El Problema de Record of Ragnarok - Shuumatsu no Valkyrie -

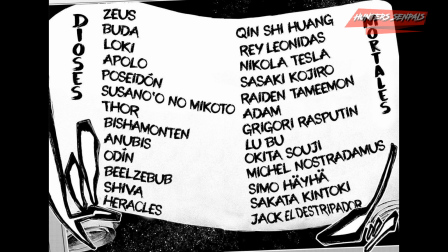476s
No tiene sentido Porque en un momento se nos muestra la lista de futuros peleadores Y sabemos que va a pelear Nikola Tesla O sea, ¿cuál es el nivel de poder de Nikola Tesla sin las habilidades de las Valkirias?
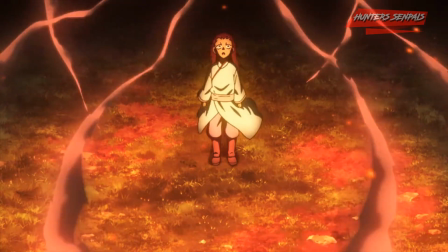486s
¿Quién sabe? En esta serie tenemos que conformarnos a cada rato con las interrupciones en medio de cada combate Para poder comprender los poderes de cada personaje Otra serie que hace bastante
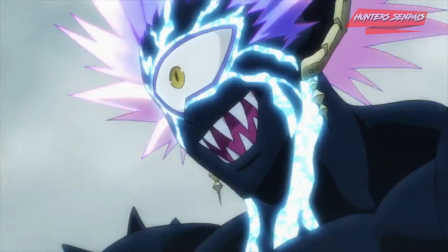493s
esto es One Punch Man Los villanos cada que aparecen se ponían a hablar solos Sin que nadie les preguntara sobre sus motivaciones y sus
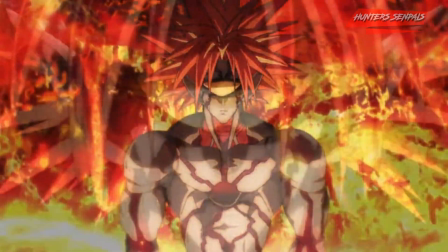500s
historias Pero la diferencia es que en One Punch Man todo eso está puesto desde el lado cómico One, el creador de la serie,
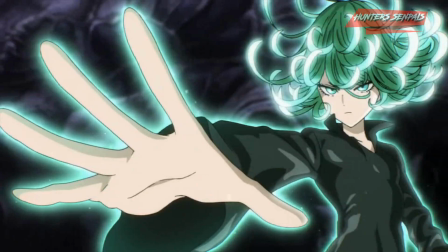506s
sabe que así no se hace narrativamente una obra Por más simple que ésta sea Y por eso nos lo refriegan la cara siempre Un claro ejemplo lo tenemos en Boros
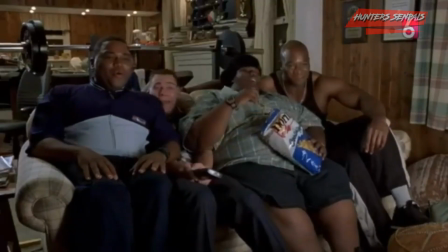514s
Cuando comienza a hablar de lo pichulón que es Y nos ponen esta cara de Saitama Porque el autor sabe que el hecho de que
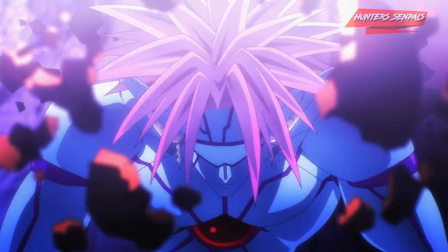522s
un enemigo empiece a hablar de esa forma es tonto Y en cuanto a las interrupciones en medio del combate Cuando Boros empieza a hablar de su historia Interrumpiendo los
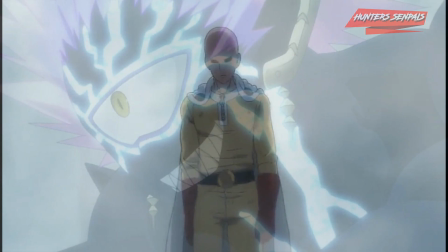529s madazos que estábamos viendo La conclusión de esta batalla está clara Mientras tu resistencia disminuye gradualmente Ya cállate Bla,
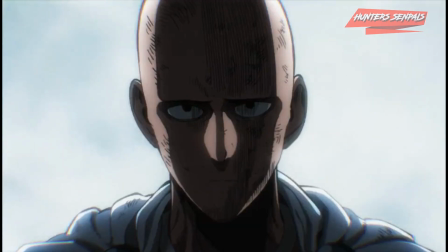537s bla, bla Me matas de aburrimiento ¿Ya acabaste?
Qué mejor manera de decirle al espectador ¿Viniste a ver un duelo a muerte con cuchillos?
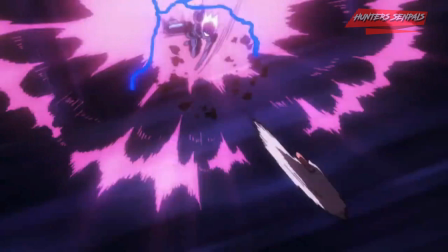545s
Aquí está O sea, la pelea empieza teniendo comedia Pasa a ser una lluvia de golpes Y termina finalmente con esta escena que nos dice que
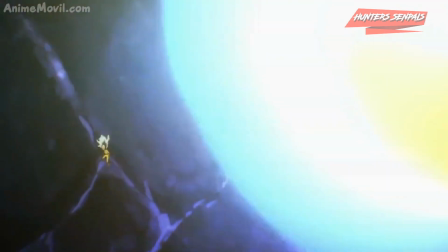552s
Saitama ni siquiera disfrutó la pelea Recordándonos el objetivo del protagonista Te contuviste,
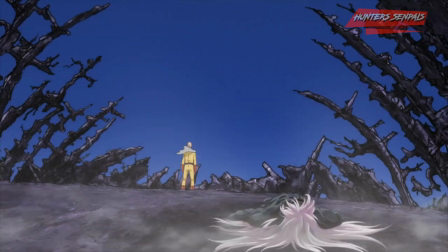558s ¿verdad?
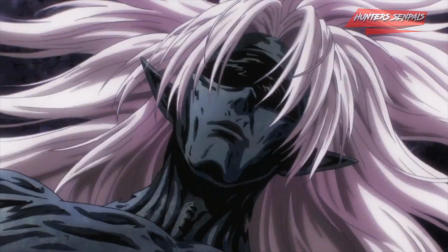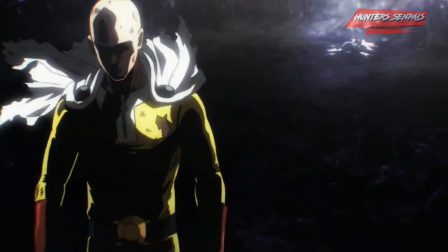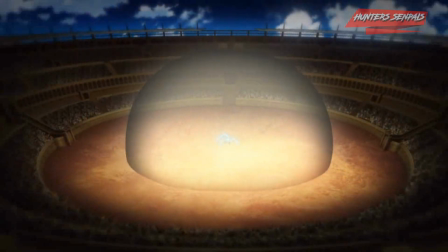570s
A diferencia de Record of Ragnarok, en donde solo intentan hacer que cada golpe sea mega épico, interrumpiendo narrativamente cada pelea,
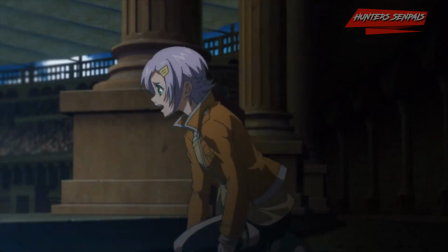577s
solo para hacer que cada golpe intente ser más épico que la anterior, y cuando intentan meter algo de humor o ponerse sentimentales,
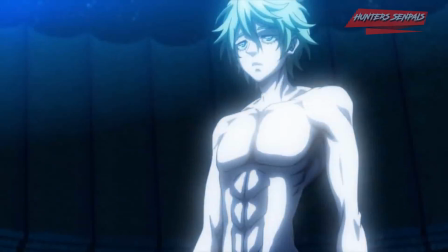583s
no funciona del todo porque no empatizamos con los personajes. A ninguno de los humanos lo vemos en la serie por más de 5 capítulos,
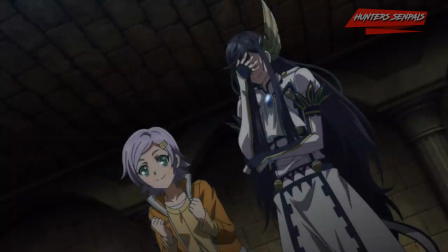589s
como para poder A pegarnos a ellos como espectadores Y es que la serie carece de protagonista con el cual empatizar
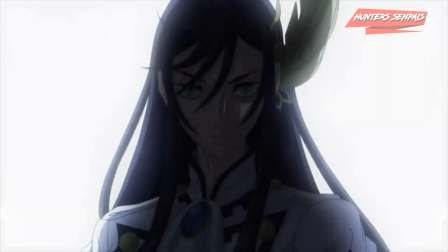594s
Aunque si buscas información de la serie en internet Te aparece que Brunilda es la protagonista Si, la tipa que está ahí parada sin prácticamente Hacer nada, si buscas la definición de un Protagonista,
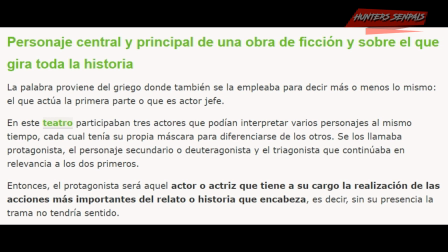602s
claramente Brunilda no cumple Con ese perfil, quizás la protagonista solo porque Fue ella quien propuso el evento y decidió que humanos Debían luchar,
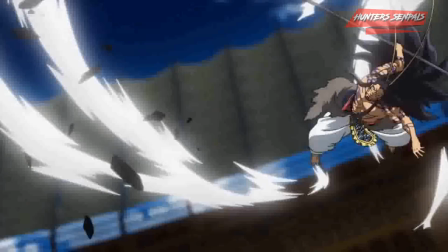608s
ya para finalizar porque el video Me está quedando mucho más largo de lo que pensé Quiero hablar de la animación, que es una caca No, pero en serio, la mayoría de las peleas son Estáticas,
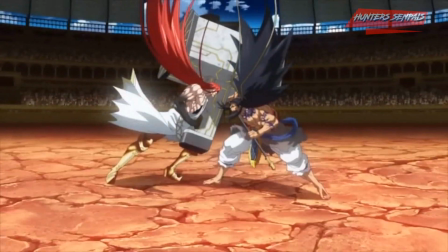616s
no vemos las secuencias de golpes Sino que la imagen del golpe ya haciéndole impacto Y digo la mayoría porque si hay excepciones
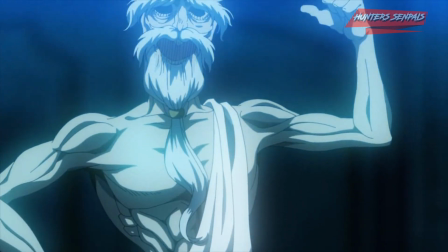622s
Pero lo que hace que me lleguen a doler los ojos Es esta escena de la entrada de Zeus A la pelea contra Dan O sea,
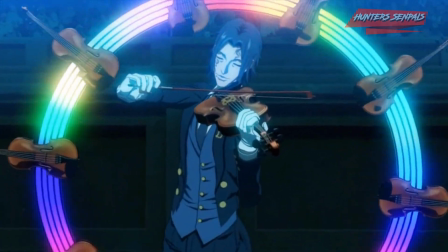628s
la escena en general está bien De hecho la música me gusta bastante
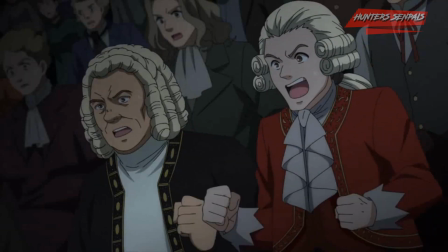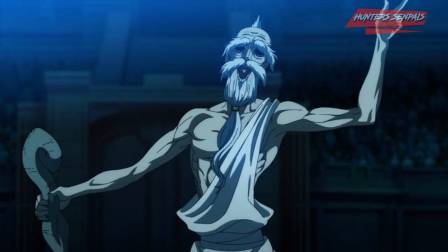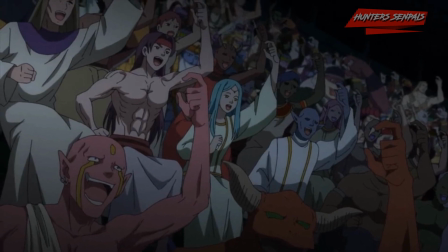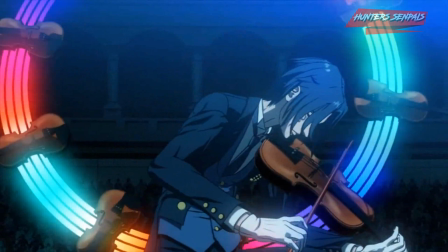649s
Pero lo que no entiendo es por qué animaron de esa forma a Hermes,
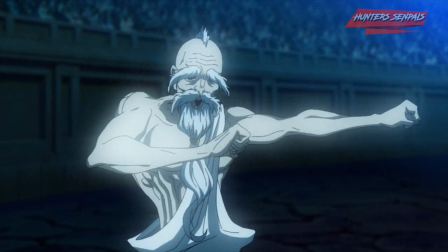653s
supongo que usaron la técnica de rotoscopía para animar lo que se ve del carajo, o sea, pasar de la animación 2D en una escena para luego esto,
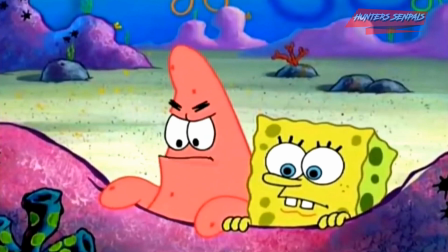660s
se ve feísimo.
Es horrible, me da asco solo verlo.
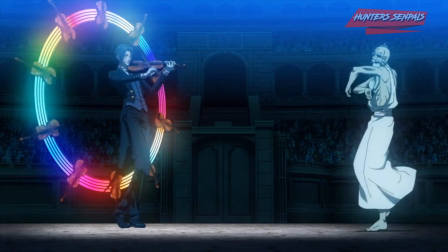664s
Y peor se ve cuando en el mismo cuadro nos ponen a Zeus moviéndose con animación 2D al lado de Hermes con lo que supongo que es rotoscopía.
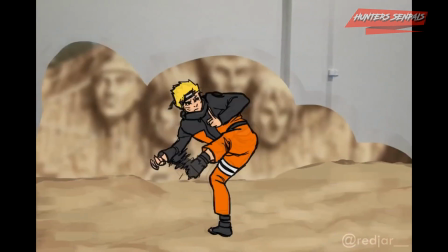671s
Para quienes no saben, la rotoscopía es un estilo de animación que implica dibujar sobre la silueta de una persona u objeto, así es como se hacen ciertos videos como los que están viendo ahora en pantalla.
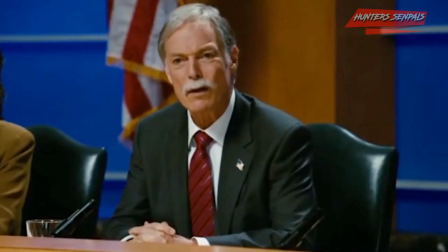680s No lo sabía. Yo no lo sabía, pero ahora me alegra saberlo.
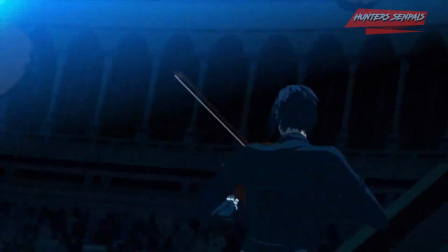684s
El caso es que cuando un estudio decide animar con este estilo de animación, debe ser muy cuidadoso porque si no sabe implementarlo bien, les va a quedar como el culo.
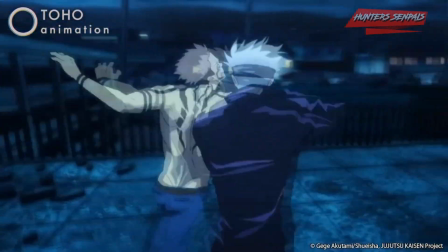691s
Un buen ejemplo de rotoscopía es el de Jujutsu Kaisen.
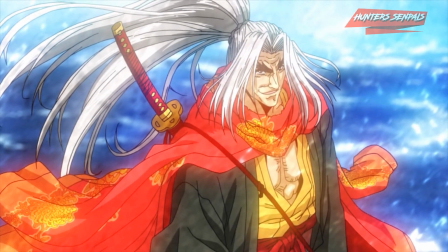695s
Sé que si este video llega a tener hartas visitas Se me va a ir a harta gente en contra Porque sé que a muchos les gustó bastante este anime Pero les recuerdo que esta fue
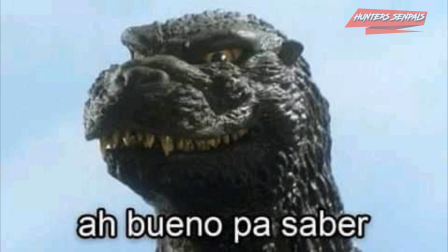702s
simplemente mi opinión Puedes estar de acuerdo o no Y sea cual sea el caso Te agradecería un comentario
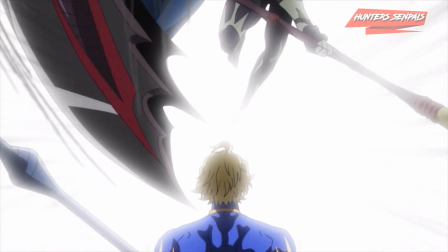709s
ahí abajo Para saber tu opinión Entonces, ¿vale la pena ver Record of Ragnarok?